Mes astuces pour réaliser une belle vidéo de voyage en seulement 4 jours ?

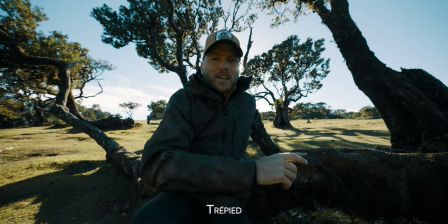742s
Dans ce cas là, ça permet aussi de poser un petit peu la narration, de poser un petit peu le rythme de la vidéo et d'être vraiment sur un côté contemplatif, photographique et pas forcément que sur du mouvement. Vous savez que, si vous me suivez sur la chaîne depuis un petit moment, vous savez que j'aime bien le cut, j'aime bien quand c'est posé, tranquille, cinématographique dans ce sens là Et pas, je suis moins fan du côté pub qui bouge dans tous les sens, mais ça chacun son style Donc on parlait un petit peu de plan, de cadre, donc j'ai essayé toujours de faire trois types de plans comme je le conseille toujours dans mes formations et au quotidien Donc forcément des plans larges,
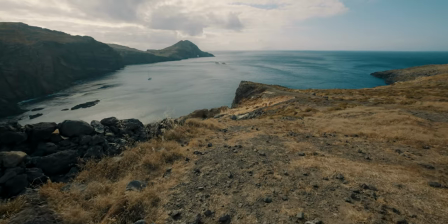776s
que ce soit au sol, donc par exemple au 12-24 ou des plans larges aériens avec le drone Ça permet de montrer un petit peu le contexte,
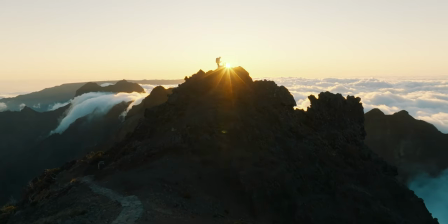784s
montrer l'environnement global pour que les gens se repèrent et voient un paysage dans sa globalité
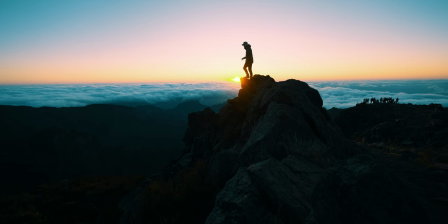789s
et éventuellement l'emplacement des protagonistes et leur interaction avec le paysage. Ensuite, forcément, des plans plus resserrés, moyens. Donc, par exemple, là, je suis à 12 mm, mais on pourrait dire que c'est un plan moyen parce que je suis cadré quand même, enfin, je suis assez près de l'objectif.
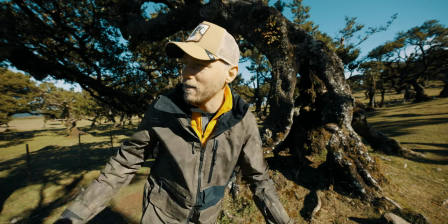803s
Donc, des plans moyens, que ce soit les face-cam ou alors des plans plus d'ambiance de la ville de Funchal, des gens qui se déplacent, des interactions des gens pour montrer un petit peu plus d'émotions, d'interactions comme je viens de le dire, que ce soit entre les gens, mais aussi entre les gens et le paysage, et donner un petit peu plus de matière à manger pour le spectateur.
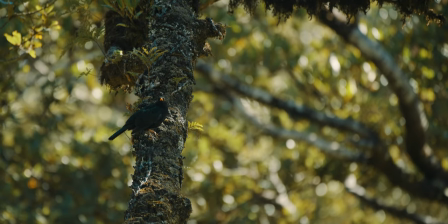823s
Il va un petit peu plus pouvoir identifier de façon plus précise certains éléments et se projeter dans ce lieu en même temps que la vidéo est tournée, il faut en même temps qu'il regarde la vidéo.
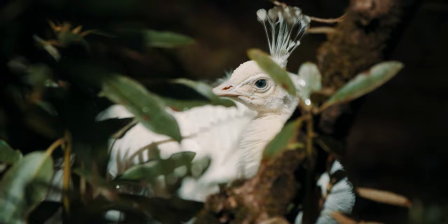834s
Et enfin, troisième type de plan, forcément des plans serrés, de détails, pour apporter, jouer avec les sens du spectateur, et jouer sur le toucher, sur les ressentis, les odeurs potentiellement, apporter un feeling, enfin une notion un petit peu plus profonde à sa vidéo, grâce aux plans de détails, que ce soit en faisant des gros plans sur les animaux, sur une partie d'un animal, que ce soit sur la nature, des fleurs, des feuilles, des branchages, l'objectif est de passer du 12-24 à une autre optique. Donc il y a beaucoup, beaucoup, beaucoup de plans larges quand même dans cette vidéo. C'est important quand même de réussir à varier.
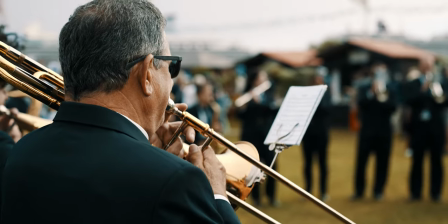878s
Et j'ai essayé de le faire aussi sur les musiciens, de faire des gros plans sur les gens, sur les mains, sur les instruments.
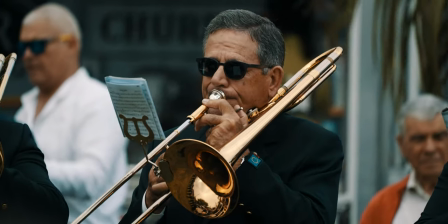884s
Je n'en ai pas beaucoup, mais le fait d'en intégrer, c'est toujours bénéfique pour votre montage final. Voilà pour les trois types de plans. Et bien sûr, donc des plans drones, j'en ai parlé tout à l'heure pour les plans larges. Les plans drones permettent aussi un côté facilité, parce que le drone, même s'il est gros, le Mavic 3 classique, Je l'avais parfois en main entièrement pendant la rando sur la Pointe-Saint-Laurent par exemple Je l'avais en main pratiquement tout le temps Et ça m'a permis de le sortir
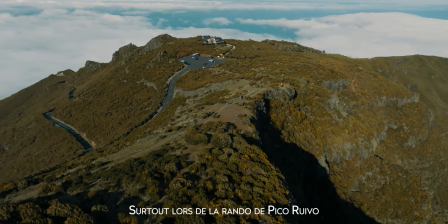907s
très vite et de faire un petit plan Parce que, je ne sais pas, j'avais la flemme de sortir le boîtier Ou parce que je ne pouvais pas tout faire en même temps Parce qu'il y avait trop de monde,
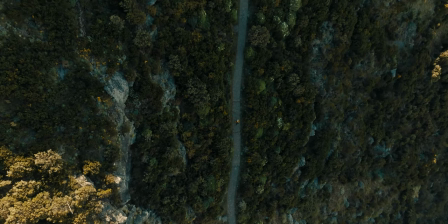915s
je ne sais pas Donc avoir le drone, ça permet au montage Quand vous faites des plans de drone, vous savez qu'au montage Vous allez très rapidement avoir un petit peu de matière pour illustrer plusieurs choses Enfin,
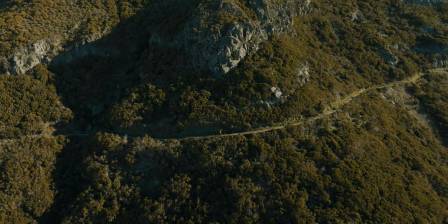923s
pour illustrer déjà là où vous êtes Mais surtout, vous allez pouvoir vous en servir pour plusieurs choses Soit tout simplement vous en servir pour mettre de la musique contemplative Donc ça, ça peut être très bien,
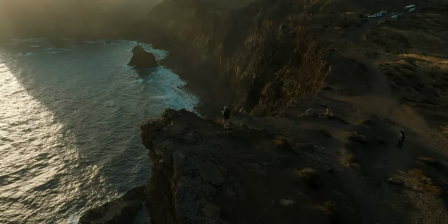934s
mais attention, ça peut être vite lassant pour votre spectateur Donc ne mettez pas 30 secondes,
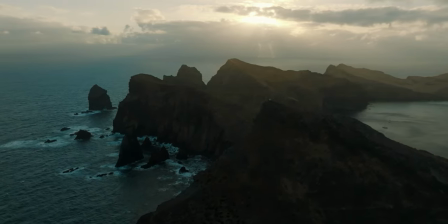939s
1 minute de musique avec des plans Ça ne plaira pas forcément à votre audience, à vous de voir
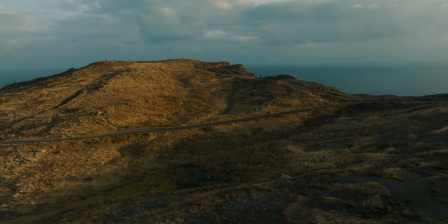945s
Soit tout simplement d'intégrer de la voix-off par-dessus pour raconter quelque chose Alors je n'ai pas fait de
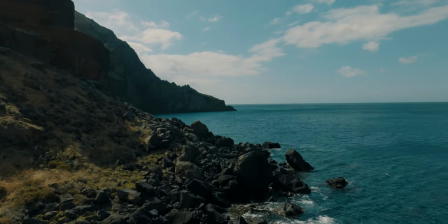949s
voix-off sur cette vidéo J'ai essayé de raconter tout ce que j'avais à raconter sur place,
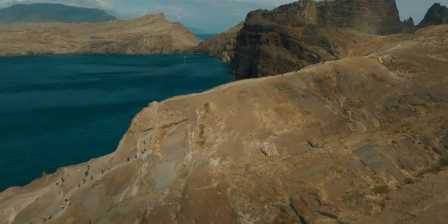954s
ce n'était pas évident mais voilà les plans drones permettent de mettre de la voix off derrière donc avoir plein de stocks comme ça de
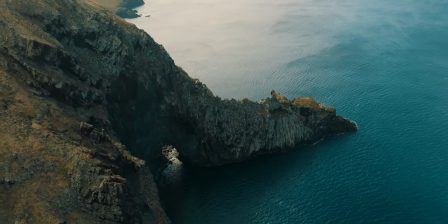962s
plans drones c'est toujours bon à prendre prenez le temps d'en faire si vous avez un drone bien sûr autre plan que vous pouvez faire en drone
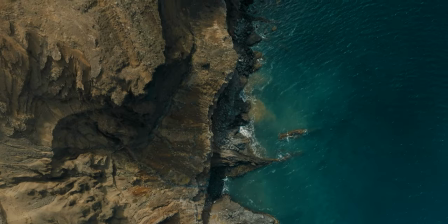969s
je sais pas si j'en ai fait beaucoup mais des top shot vraiment verticaux à la verticale c'est très beau en photo
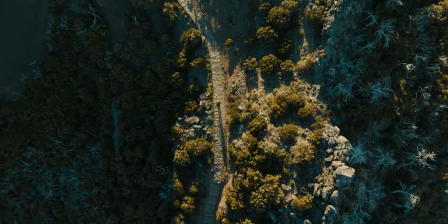974s
et c'est très beau en vidéo voilà si jamais ça vous intéresse de voir un petit peu ce que ça peut donner il ya le compte instagram de et sky studio qui qui fait ça qui est spécialisé là dedans et Et c'est magnifique. Donc voilà, du top shot, c'est toujours bon à prendre. On n'y pense pas toujours, mais essayez de le faire. Côté montage, enfin, l'idée c'était d'avoir une ambiance un peu paisible, reposante, contemplative sur cette vidéo, puisqu'on parle de voyage. Il y a un côté très, j'allais dire féerique. Oui, féerique, mais dans la forêt de Fanal, c'est quand même très féerique.
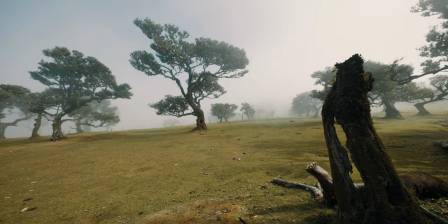1005s
Donc j'avais envie d'avoir quelque chose de posé.
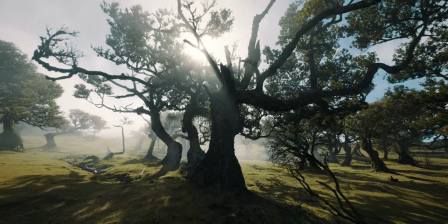1008s
Donc tous les plans, je les ai réfléchis dans ce sens-là, en me disant que j'allais vraiment derrière faire un montage calme, contemplatif.
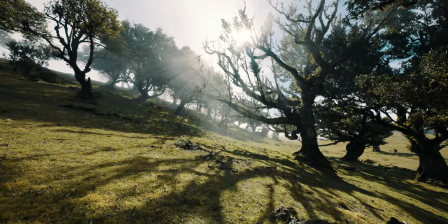1016s
Donc j'ai fait des mouvements de caméra fluides,
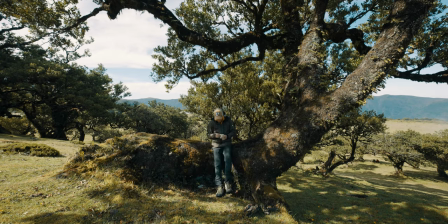1018s
je n'ai pas hésité à faire du plan fixe, j'ai essayé de faire des petits mouvements de caméra lents, filmer en 100 images par seconde pour après ralentir pas mal de choses, pour justement dans cette idée d'avoir derrière quelque chose de lent et de calme et de posé. Ça c'est parce que c'est le style que je voulais donner à cette vidéo.
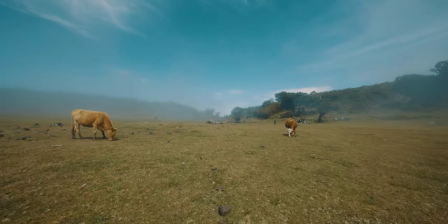1034s
Mais ce qui est important là, même si ce n'est pas votre cas, mais ce qui est important c'est de se projeter dans son montage au moment où vous filmez pour vous dire comment j'imagine mon montage, comment ça va s'enchaîner, quel est le rythme de mon montage, est-ce que je veux que les plans aillent vite ou pas, est-ce que je veux des transitions spécifiques. Et dans ce cas-là, c'est seulement dans ce cas-là que vous saurez comment vous devez filmer. Donc vraiment, posez-vous cette question toujours de quel est le montage final que je veux obtenir, quel est le style du montage final. Et vous pouvez mixer plusieurs styles dans un seul et même montage. Dans cette vidéo de Madère, globalement la vidéo est calme, posée et contemplative, mais je voulais aussi insérer un petit moment un peu plus dynamique en milieu de vidéo pour rebooster un petit peu la vidéo et donc c'est ce que j'ai fait avec la fanfare
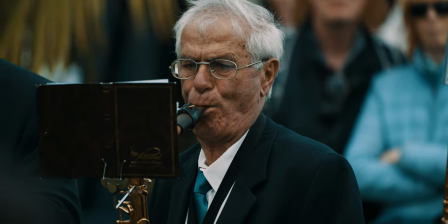1075s
qui apportait de fait déjà quand j'ai croisé la fanfare je me suis dit c'est cool les musiques
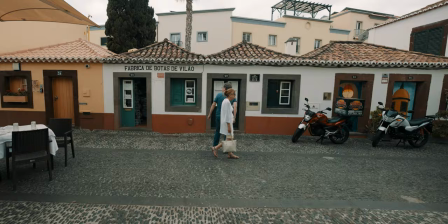1080s
sont dynamiques ça va pouvoir me relancer un petit peu la vidéo en milieu de vidéo ça va être sympa si je les filme et dans ce cas là je savais que j'allais vouloir
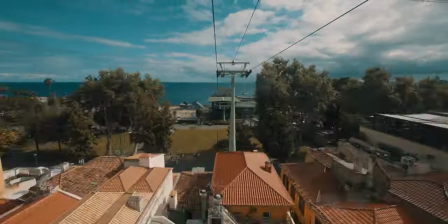1086s
un dynamique un montage plus dynamique c'est dans cette idée là que j'ai réalisé plusieurs types de plans du plan large,
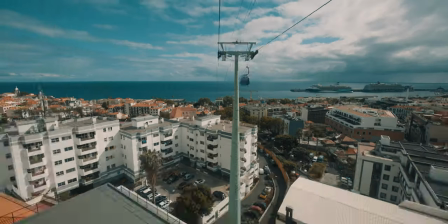1094s
mais aussi du plan serré, comme j'ai dit tout à l'heure, sur les musiciens, sur leur visage, sur les instruments.
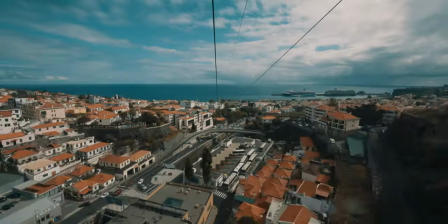1098s
Je n'ai pas eu beaucoup de temps pour faire ces plans, mais je savais que j'allais avoir besoin de plein de petits plans pour, après au montage, pouvoir faire quelque chose de dynamique. Donc, encore une fois, l'importance de se projeter dans son montage dès le tournage.
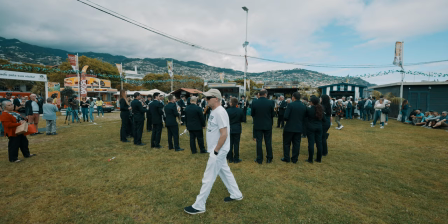1109s
Concernant ce groupe de musique, ce que je voulais aussi vous dire, c'est qu'à la base, je pensais utiliser la vraie musique qu'ils jouaient.
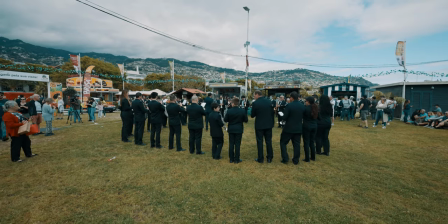1116s
Donc, j'ai commencé à filmer le début du plan. J'ai attendu en fait qu'ils jouent une nouvelle musique.
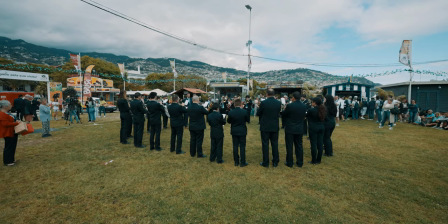1121s
J'ai fait un petit mouvement de caméra au moment où ça commence, un mouvement de caméra vers l'avant pour montrer qu'on allait rentrer dans la musique, dans ce qu'ils allaient faire.
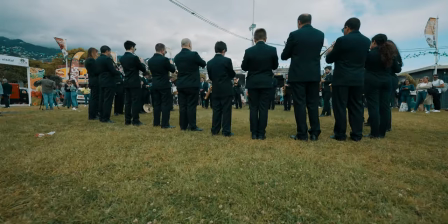1129s
Et j'ai ensuite laissé tourner l'A7S III, je l'ai posé au sol, j'ai demandé à quelqu'un qui était avec moi de surveiller le boîtier bien sûr.
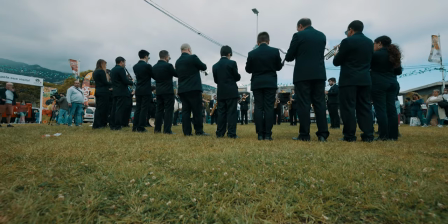1135s
Et j'ai laissé tourner pour avoir l'intégralité de la musique avec le micro bien orienté.
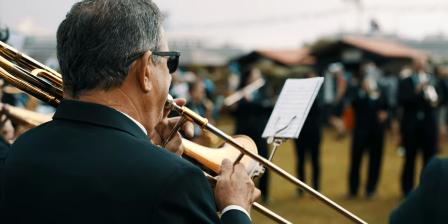1139s
Et je suis ensuite parti avec l'A7 IV et le 100-400, si je ne dis pas de bêtises, ou le 24-70, faire d'autres plans en fait,
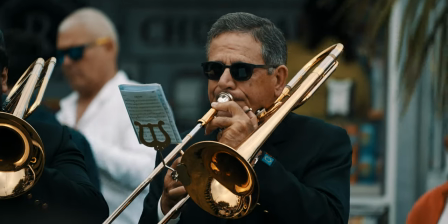1146s
pour pouvoir ensuite intégrer différents moments dans mon montage qui allaient pouvoir coïncider avec ce que le boîtier principal, la 7S III, était en train d'enregistrer. Je savais que j'allais avoir un enregistrement de toute la musique et que j'allais pouvoir ensuite illustrer cette musique avec les plans faits avec la 7 IV. Voilà, ça c'était l'idée de base. Et finalement, la musique qu'ils ont jouée ne me plaisait pas tellement. Donc dans le montage final, j'ai préféré mettre une autre musique que j'ai trouvée, je ne sais pas, sur Epidemic Sound, Artlist ou je ne sais plus trop. et en fait faire coïncider les mouvements de doigts par rapport à cette autre musique que j'avais trouvée enfin les mouvements des instruments, vous avez compris n'hésitez pas à revoir cette vidéo une deuxième fois ou une troisième, une quatrième fois pour vous imprimer de toutes les notions que j'ai abordées j'aime bien ces petits débriefs, je ne sais pas si ça vous plaît mais je sais que vous aimez bien les making-of vous m'avez dit ça dans les dernières vidéos donc là c'est un peu un making-of comme ça un petit peu fait sur le vif mais j'espère que ça vous plaît et n'hésitez pas aussi à revoir cette vidéo plusieurs fois mais en vitesse 0.75 ou 0.5 si ça allait trop vite Youtube le propose donc vous pouvez le faire et quant à moi j'espère que j'ai pris le temps d'illustrer tout ça de façon cohérente pour que ce soit intéressant je vous dis à la semaine prochaine les créateurs dites moi ce que vous en avez pensé dans les commentaires et si vous avez apprécié cette vidéo et si vous faites une vidéo de voyage à l'occasion essayez d'appliquer tous ces conseils même si vous avez peu de matériel les 3 types de plans c'est le plus important je pense à retenir dans cette vidéo Allez, à plus les créateurs, ciao !